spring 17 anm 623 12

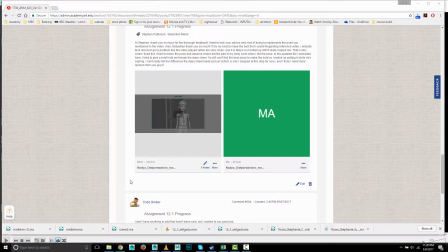0s
First up is Nadia.
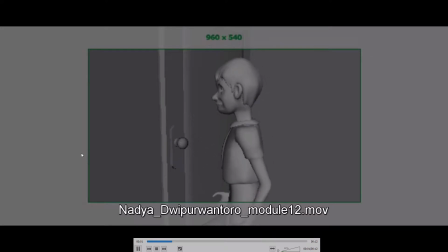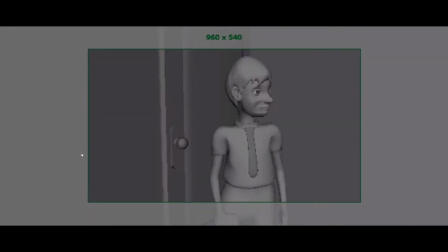So yeah, this has come a long way since the just that first breakdown thing.
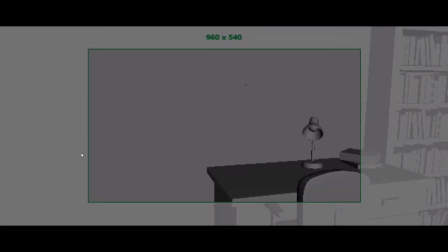23s
There's a lot going on here.
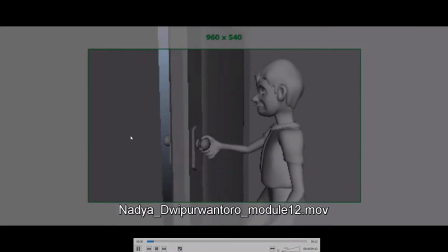25s
Um, I think that it's clear you've paid some real attention to keeping the hand on the door and the way
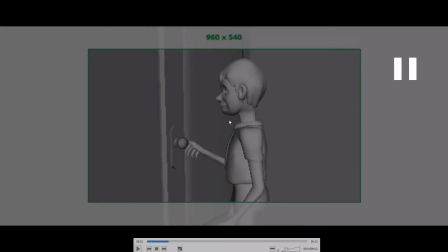35s
the hand turns while it's shutting. There's a lot of this kind of nice sort of overlapping stuff going on here. The spine needs like a twist to it. It's too straight all the time.
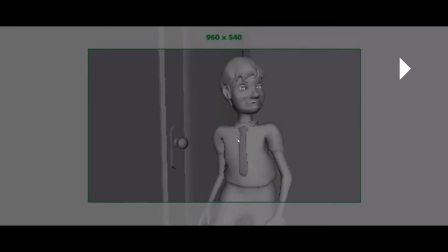47s
I mean, I guess there's a little twist just right there, but overall it has a bit of a stiff look to it. I guess there's some curve to it here, but it's a little so. I will go a little further with, getting some twist in that on there.
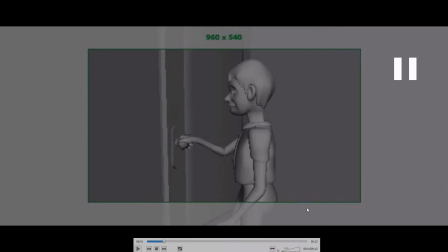61s
The step looks a little floaty, like it looks like he sort of just kind of glides in, sort of.
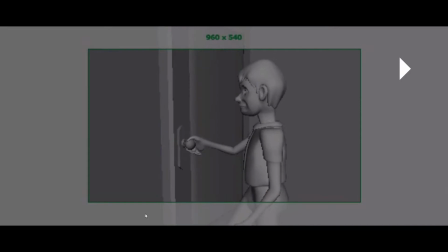67s
I would kind of, you know, have him walk up and stop,
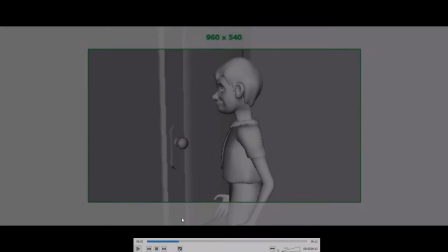72s
completely, rather than this kind of easy floating in there, kind of move in and stop.
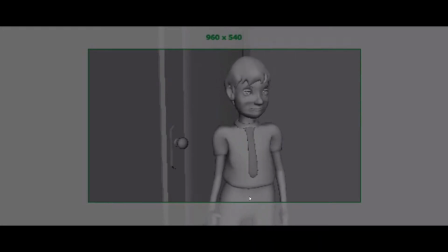78s
The Yeah, it's good that you broke down that turn. I think I'd like to see more kind of shifting of the weight from foot to foot. Um, and then, yeah, some facial stuff could really help out.
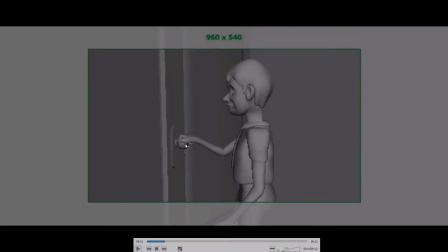93s
Another thing is take a look at the hand as it comes down. I mean, it does change position, the fingers do, but which is good.
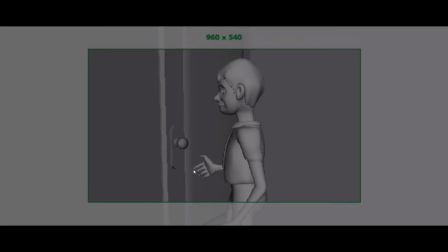103s
But I think you could, spread them out a little quicker. I guess maybe it's all right.
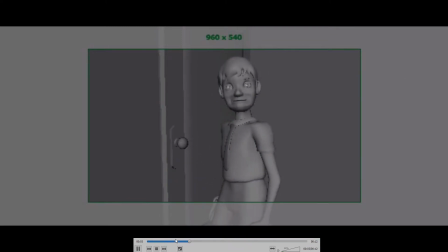108s
I think we don't see it as much. It's fine. The thumb kind of sticks out a little bit, but it's all right.
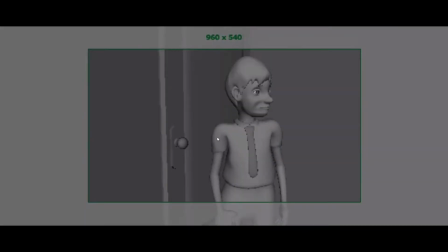114s
So yeah, adding some blinks and facial stuff is really going to help this. And that again, you can't just.
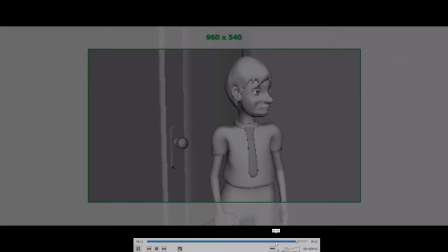123s
This is one of those where it looks like you're just moving the one control and everything else is freezing. It looks like just the shoulders are moving. Put a little slight weight shift from the root in, a slight change of the curvature of the spine, a little bit of neck and head movement.
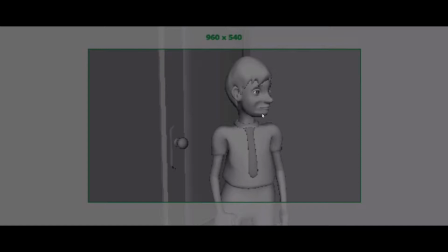137s
It can be very small, but there has to be some movement from those other controls.
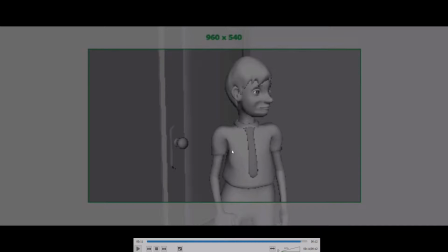141s
Otherwise, it looks very stiff. So don't just move the one control. You got to try and touch all of them.
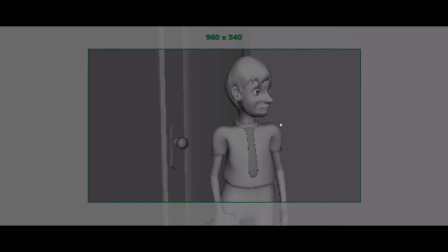147s
But overall, this is good. There's a lot of subtlety to this stuff. And if you need any help, figuring out how to do any of those edits, let me know, and I can demonstrate that.
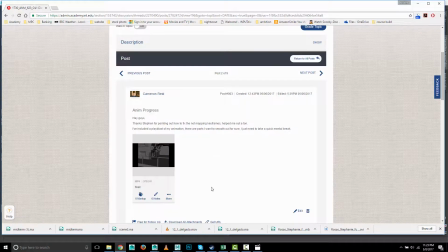161s
Next up is Cameron.
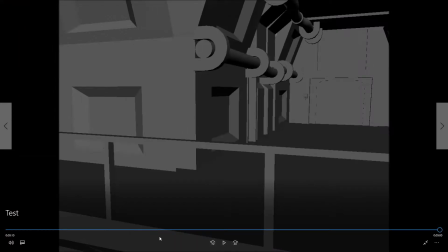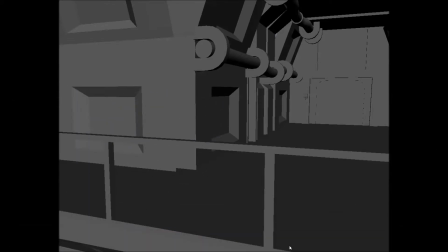173s
So you've picked, a challenging sequence here, and I think the thing that's really giving me the hardest time is the way the feet are sliding around, and I have this
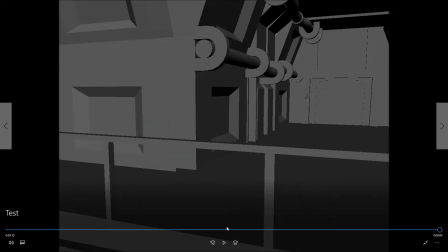188s
concerned feeling that maybe you're moving the bottom circle control
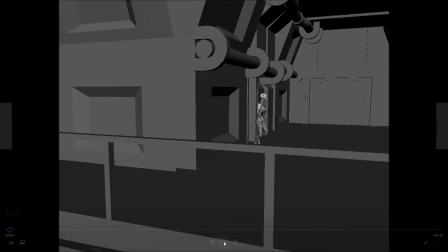194s
to get her to move around. And then that's why the feet aren't sticking. Either that or you need help with the way you're animating your feet so they do stick.
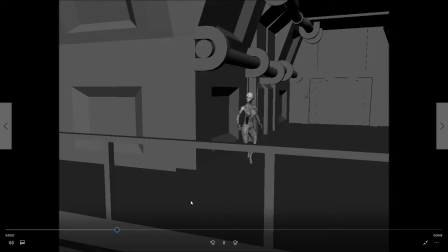210s
If you could send me the Maya file of this, I can show you how to get those feet to stick. If you've animated that base curve,
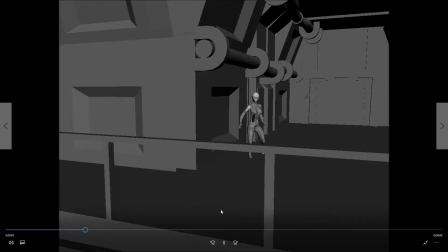222s
you'll need to go back and delete the animation off of that and then put the motion back on her by moving her root. Otherwise, it's nearly impossible to get the feet to stick properly.
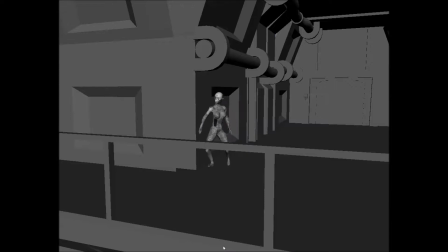238s
That bottom circle is mainly there just to place them at the beginning of the scene, and they should move away from it.
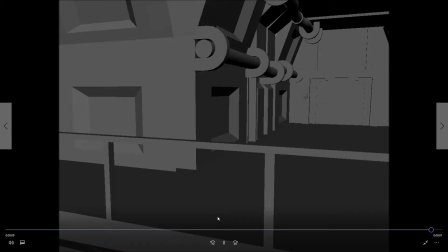244s
Otherwise, yeah, like I said, the feet won't stick. Yeah, you have some good timing stuff going on here.